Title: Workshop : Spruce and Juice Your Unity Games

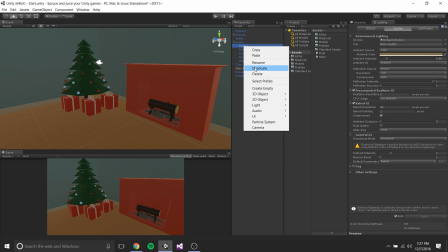I honestly, when I'm lighting a room, I found that I really prefer point lights because they can, especially square or like nicely squared or round rooms, things that are uniform in width and height, especially, benefit a lot from having a nice point light right in the center at the top.
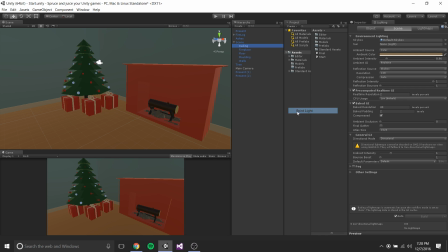So we're gonna go ahead and create a point light in the ceiling. We're gonna go over to that guy.
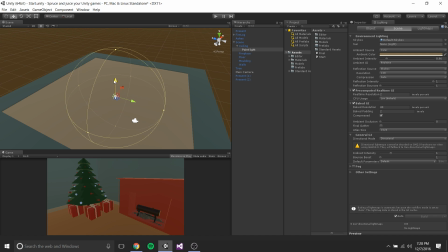Hold on. All right, and we're gonna drop that down into the room a bit. All right, bring that down a bit.
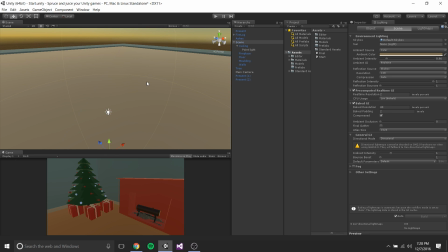And so right now, it's not really, oh, I didn't flip the ceiling over. Somehow the ceiling got flipped over when I was importing. So we'll do that real quick. Whoop. All right.
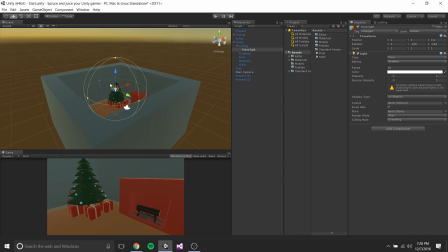Move that point light back into the ceiling. Okay. So now you can see the lights in the room. We'll bring this up. And what we're gonna wanna do actually is bring up the range of the light.
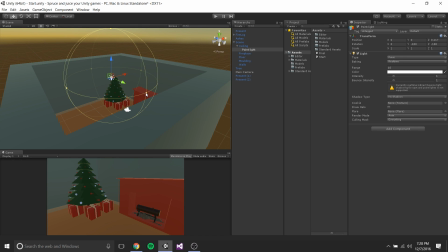So you can see right now this kind of like weird sphere around the light. That's its range. And so we want to bring that up so that it touches the walls and actually illuminates the entire room, right?
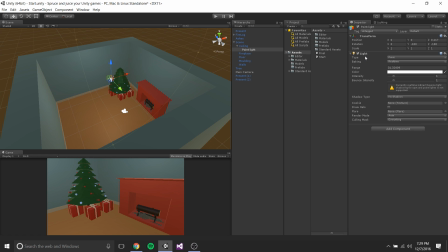And so now we've got this nice light. I think the range is about where I wanted it to be.
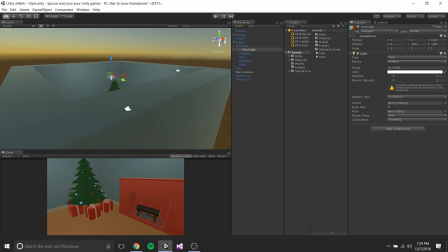Yeah, this looks good.
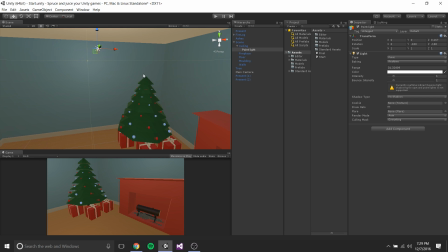And again, the reason I like using point lights is you get this like nice, the corners are kind of a little bit darker and they're clearly defined.
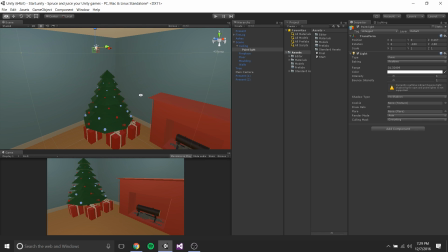I feel like it just feels like a much better and more uniformly and realistically lit room.
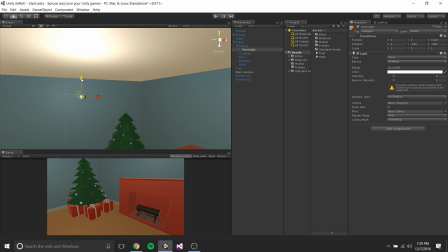But this light is a little too white for me. I'm trying to go for a more yellow or orangish look.
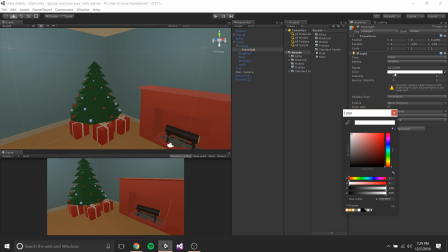So I'm gonna go ahead and adjust the color of the light a little bit, and we're going to make it kind of a burnt orange type look. That's a little too much. Maybe bring it down a little bit more. Somewhere around there.
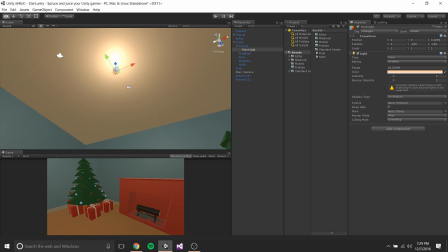So now we've got a nice, almost amber, I guess, light filling up our scene.
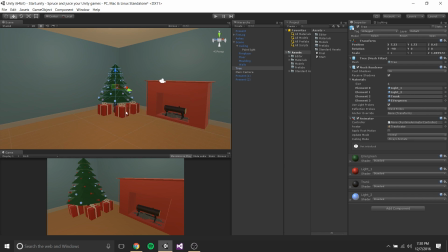And so the next thing we're going to do, and this will make more sense kind of in the future when I make these lights, these nice little lights all over the tree glow.
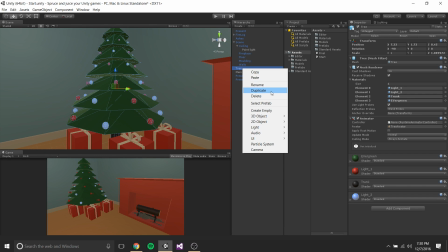We're going to go ahead and add a light in the tree as well. So we're going to create another point light.
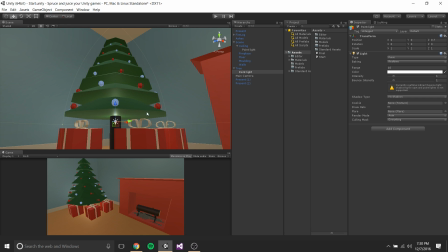And it almost popped up right where I want it. I'm just going to kind of move it just below the leaves there.
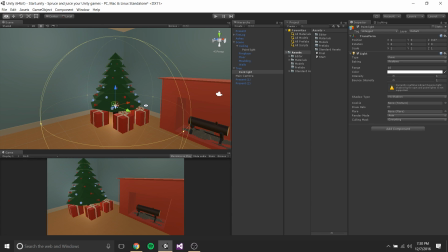The radius should be, or the range should be about right. And the intensity needs to come up just a little bit. So basically, I'm getting the effect that you have from an actual like tree, Christmas tree with like lights all over it, where you've got kind of a glow coming from the tree, from all the lights inside of it.
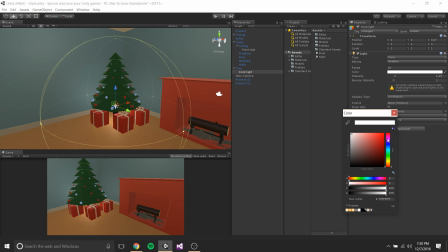And then the lights on it are blue and red, so we're just going to kind of make a nice purple color somewhere in there, just kind of as a subtle effect.
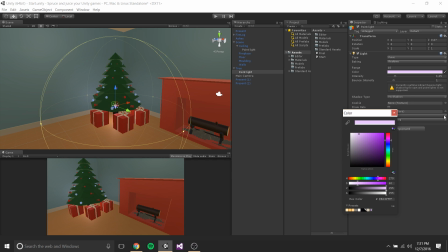All right, that should do. Bring the intensity up just a little. The real trick, honestly, is not overdoing things, because a lot of times you start tweaking something,
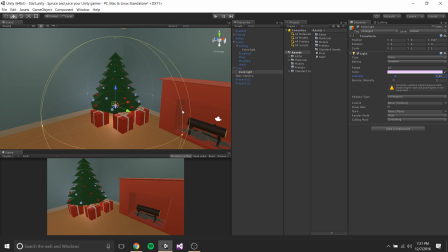you keep tweaking it up and up and up, and then you step back and realize that like you've illuminated your entire room with a Christmas tree. So you got to be careful of that. So I'm going to keep it right about there. We'll call that good for now. One thing you want to note is I've also set no shadows on this.
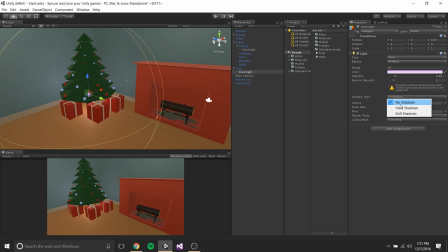Generally, like this type of lighting, I wouldn't want to be casting a shadow, because see, if we cast like shadows on this, you get really weird, like pretty harsh things. And like if this is what you're going for, sure. But just be aware that, you know, this can really degrade your scene, having really harsh looking shadows.
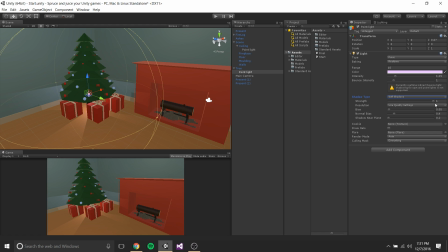And I can bring down their strength a little bit and make it a little bit better. But in our case, again, we're going for that flat shaded look.